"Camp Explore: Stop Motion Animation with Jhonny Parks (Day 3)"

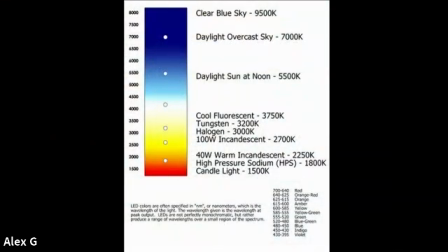(8:43)
Now, I'm not going to go too much into the specs on this, but in the middle, pretty much is neutral. Like 5600 Kelvin is daylight, just a regular day. So that's just a pretty neutral lighting. And then when you go real low, it goes to the warm.
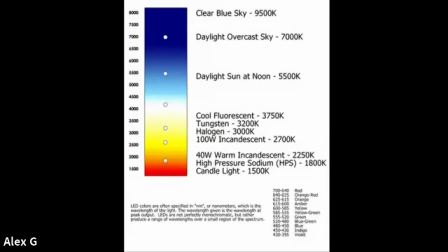(9:01)
So the reddish lights, fire, stuff like that. It gives that real warm glow. And they use that in films a lot to give a more inviting type of lighting. For example, all these lights in this library, every single one is warm. If you look at them, they have that orangish tint to them. But if you go to the hospital, you're going to see those very uninviting like tones, which are just white, not pleasant. You know, they're brighter though. In general, they're brighter, so they're more practical. But if you know this, and if you watch a movie after this, you'll say, "Oh wow, that was cool lighting. This is warm lighting." So I'm just going to show you real quickly some examples here. So if you've noticed on your camera, you have white balance settings. Raise your hand if you've ever seen these little symbols to set your white balance, but didn't know what it meant. Okay, we have two. Well, you're going to learn right now. So what that is, white balance is essentially what your camera considers white.
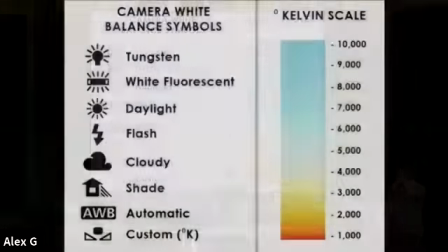(10:01)
So depending on how bright it is in the room, depending on if it's the warm lighting like we just talked about in here,
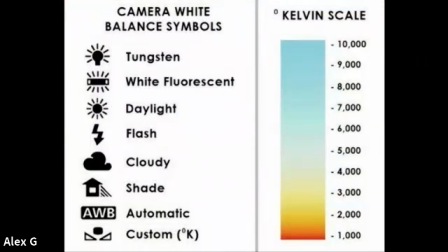(10:08)
these glorious inviting colors, or if it's a hospital and just cold and not a very great feeling. But there's a practical use for that. In horror films, they use a lot of cool lighting, a lot of greens and blues.
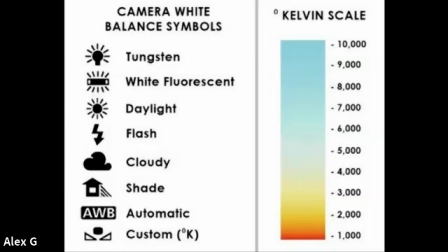(10:22)
So whatever you set your camera to, you're telling your camera this is white. And anything below that on the scale, the lower you go, for example, if you set at 5600, which is daylight, like we discussed,
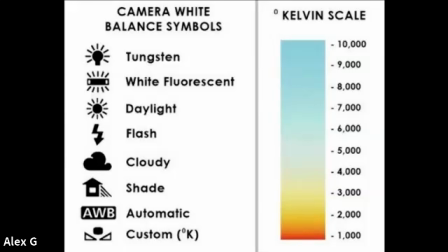(10:39)
anything below that is going to be warmer than that. So you're setting the benchmark of your white balance. So if that kind of makes sense, I recommend you Google it to go further into that because it does get very technical. So if you notice when you put your camera on auto white balance, it does the math for you. But if you ever want to get a little trickier and customize a little bit more, you can set your own white balance. If you have any questions about white balance, come to me afterwards and I will thoroughly explain it to you.
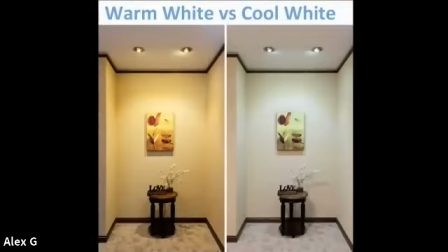(11:08)
Okay, so if you see this picture up here, on the left, it's pretty much common sense, right?
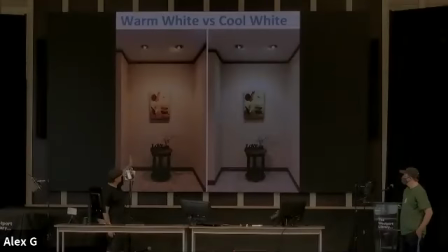(11:14)
It's warm, meaning it's warmer. And it's very relaxing, it's nicer. And then over here, you have kind of just a, cooler, right?
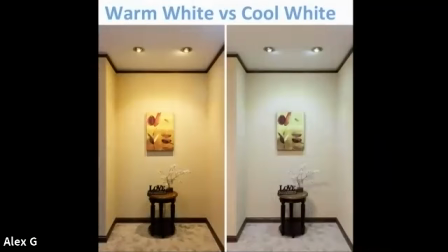(11:26)
You can see it's got some bluish tints to it. It just doesn't make you feel cozy.
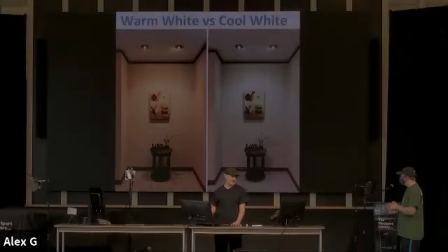(11:31)
And that's an effect, once again, that you could use to your advantage if you're not trying to be a warm, inviting scene in your film or in your stop motion animation.
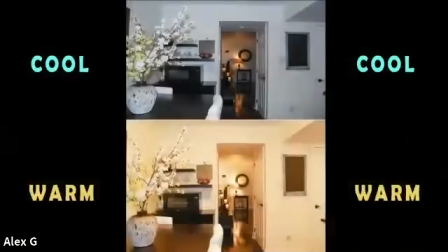(11:40)
So here's another example. On the top, you can see the cool, and it's the same exact shot. Tripod didn't move, and warm. Do you guys see the effect that that does? How that changes the whole atmosphere and the mood.
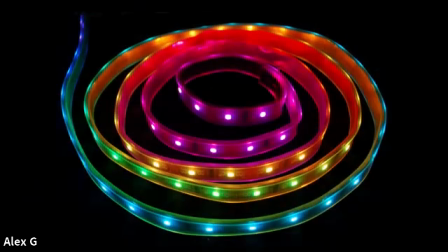(11:56)
Okay, my favorite, RGB. So RGB, you can, how many of you have seen these things? These like RGB ropes, and a lot of you guys, okay, cool. So they're neat because you can change them to any color that you want, and they're very inexpensive. You can wrap them around, say, your computer at home. You can put them all around. You could hide them underneath a shelf so you can't actually see it, but you can see that the light that it's giving off.
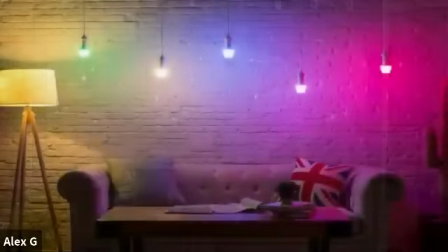(12:25)
Okay. So here's a cool little room right here.
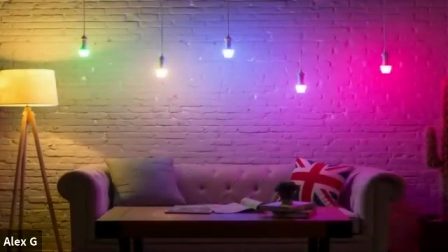(12:29)
Nice couch and lamp, and you can see that you have the very warm lighting with a yellow, I'd say. So it is warmer from the lamp, and as you go, the colors change.
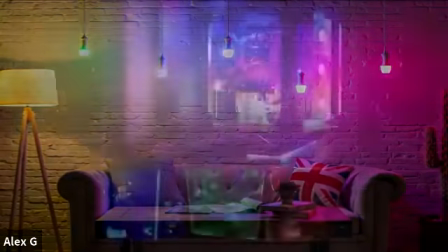(12:41)
So you can do cool effects like that. You see it in music videos all the time.
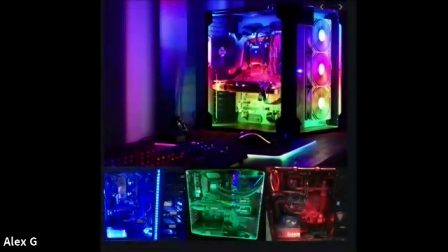(12:46)
Next time you watch a music video and you see all these multicolors, those are LEDs, guarantee it.
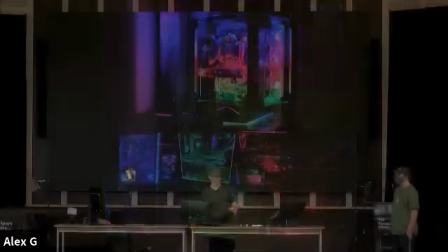(12:53)
Or have you guys ever heard of gels? What a gel is, say you just have a white light with no color to it, you can actually, it looks like cellophane or like clear gift wrap kind of. And you put it right over there and it works as a filter, so you can make just a regular ordinary white light any color that you want.
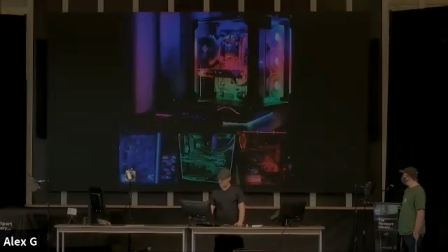(13:12)
And that's used for color correction very, very often. Okay, so in this picture you can see, I'm sure you guys have all seen this, just look down. You can see it right now. See those blue lights? Those are RGB LEDs.
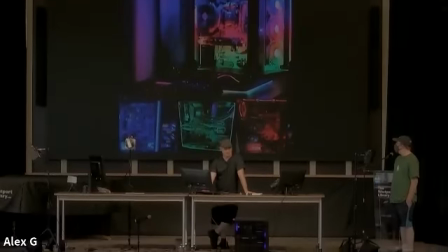(13:28)
So you have the option of changing them to whatever color you would like, depending on how you want it to look.
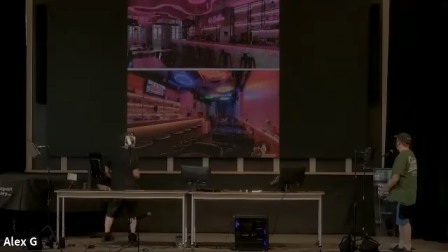(13:35)
Here's another practical use. If you go into a restaurant or a themed restaurant, you can see it just changes the whole atmosphere.
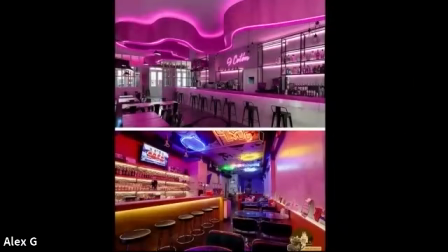(13:43)
For certain nights, you could have this color. Another night, you could have a different color. So once again, it just really sets the mood. And you can see on the bottom one, this was all over the place. Looks like it says boom, I imagine. Got a comic book theme all along the ceilings, and you just want it very colorful, gives it that comic-like feel.
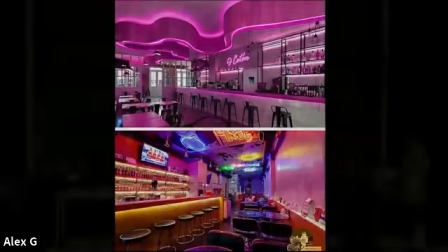(14:01)
You have a lot of options, more than any other light source possible. Okay, and that's it. So let's do some demos here. So this is Jack, one of my newest production assistants from What a Production. Let's go. I'll give Jack a round of applause. He's amazing, and he was kind enough to be a subject right now. So thank you, Jack. Okay, so what we're doing right now, one second.
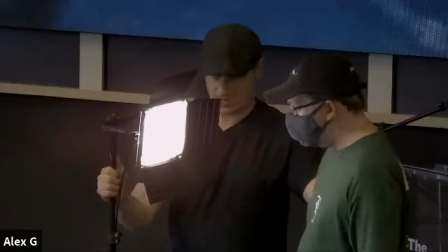(14:32)
So Jack, if you could actually just turn this way a little bit. We can all look up here for just 1 second.
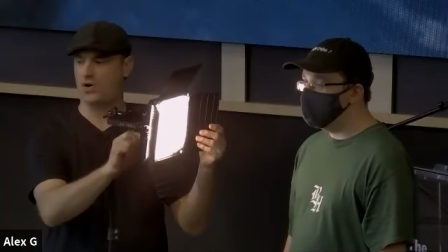(14:39)
So this is called a bicolor light. Bi meaning two.
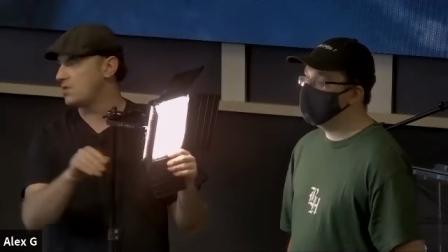(14:44)
You have either warm or cool, and you could set it to any temperature that you want.
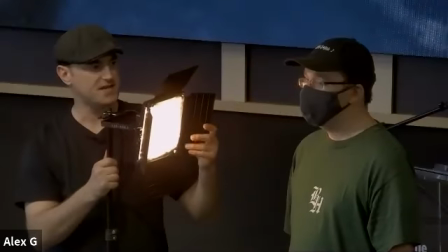(14:49)
So see how warm Jack is? It gives that nice warm feeling. Does it feel warm, Jack?
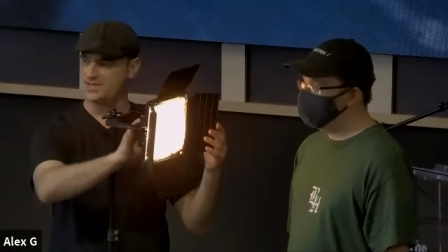(14:54)
It feels warm. All right. Or we can change that with a dial, and we can go to cooler lighting.
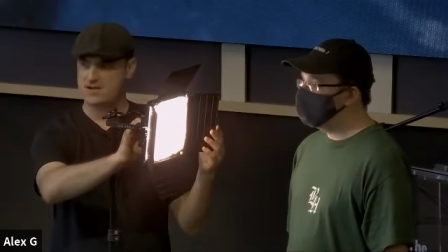(15:02)
So right there is fairly neutral. But as we go up on the dial to the higher Kelvin level, gives that cool, uninviting glow. But if you set it in the middle between the two temperatures, it's actually brighter because it's a neutral blend. Jack, if I could have you follow me over here. Like I said, this one's my favorite. So this is an RGB panel, which I have it controlled right now to an app on my phone. So you could turn it on, turn it off,
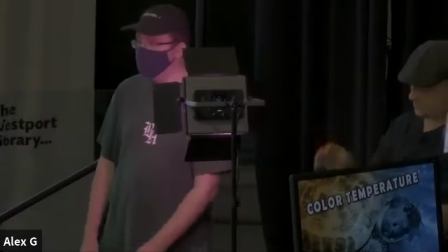(15:40)
or you could control whatever color that you want.
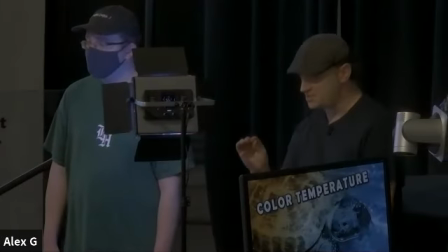(15:45)
So if you want a blue, just picture this and apply this to stop motion, for example.
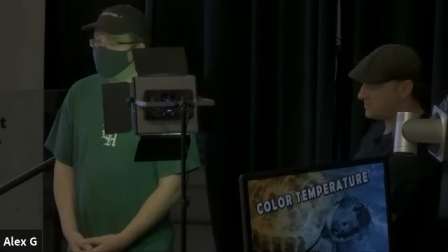(15:50)
You could have your character have a green tone to him, or her, blue, magenta, straight red, yellow, or anything in between.
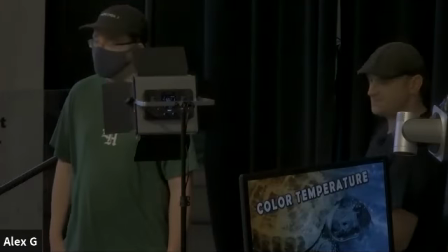(16:03)
You also have settings where you have scenes, which that doesn't really apply to stop motion very much, but just a cool little note. You can have strobe lights, display screen. Say you have a scene in a movie where your subject is watching TV,
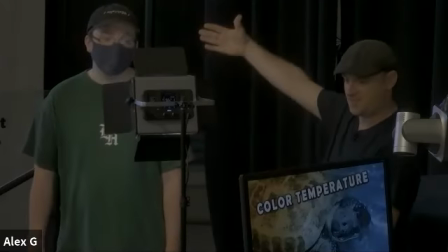(16:20)
you would put one of these in front of them to give the bounce light off your subject that he's watching TV.
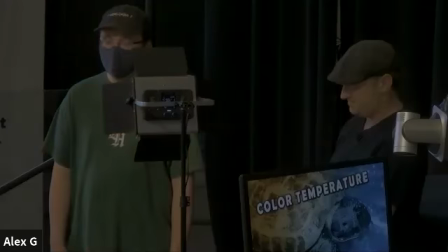(16:27)
You have ambulance, cop car.
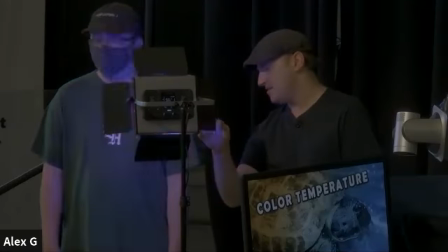(16:32)
It's probably the most, I'd say, practical use on one of the pre-settings, but that's very effective.
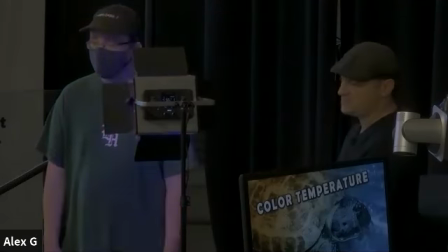(16:39)
But with stop motion, you're not going to be doing that because you're just taking one frame at a time, right? So what you would do, you go to adjust, and just pick your color.
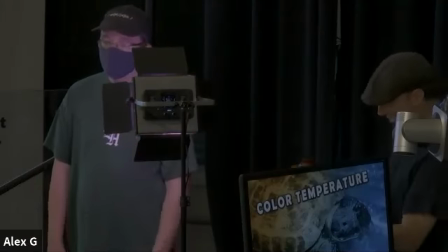(16:49)
And if you have two of these, they work in conjunction with each other. Fantastic.
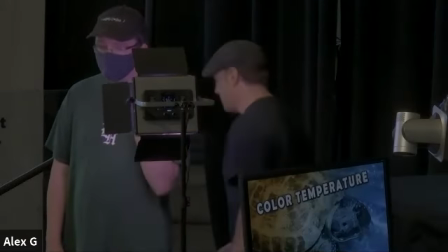(16:54)
So you could have a little bit of blue on this side of his face, and if I had a light over here, you can have a different shade.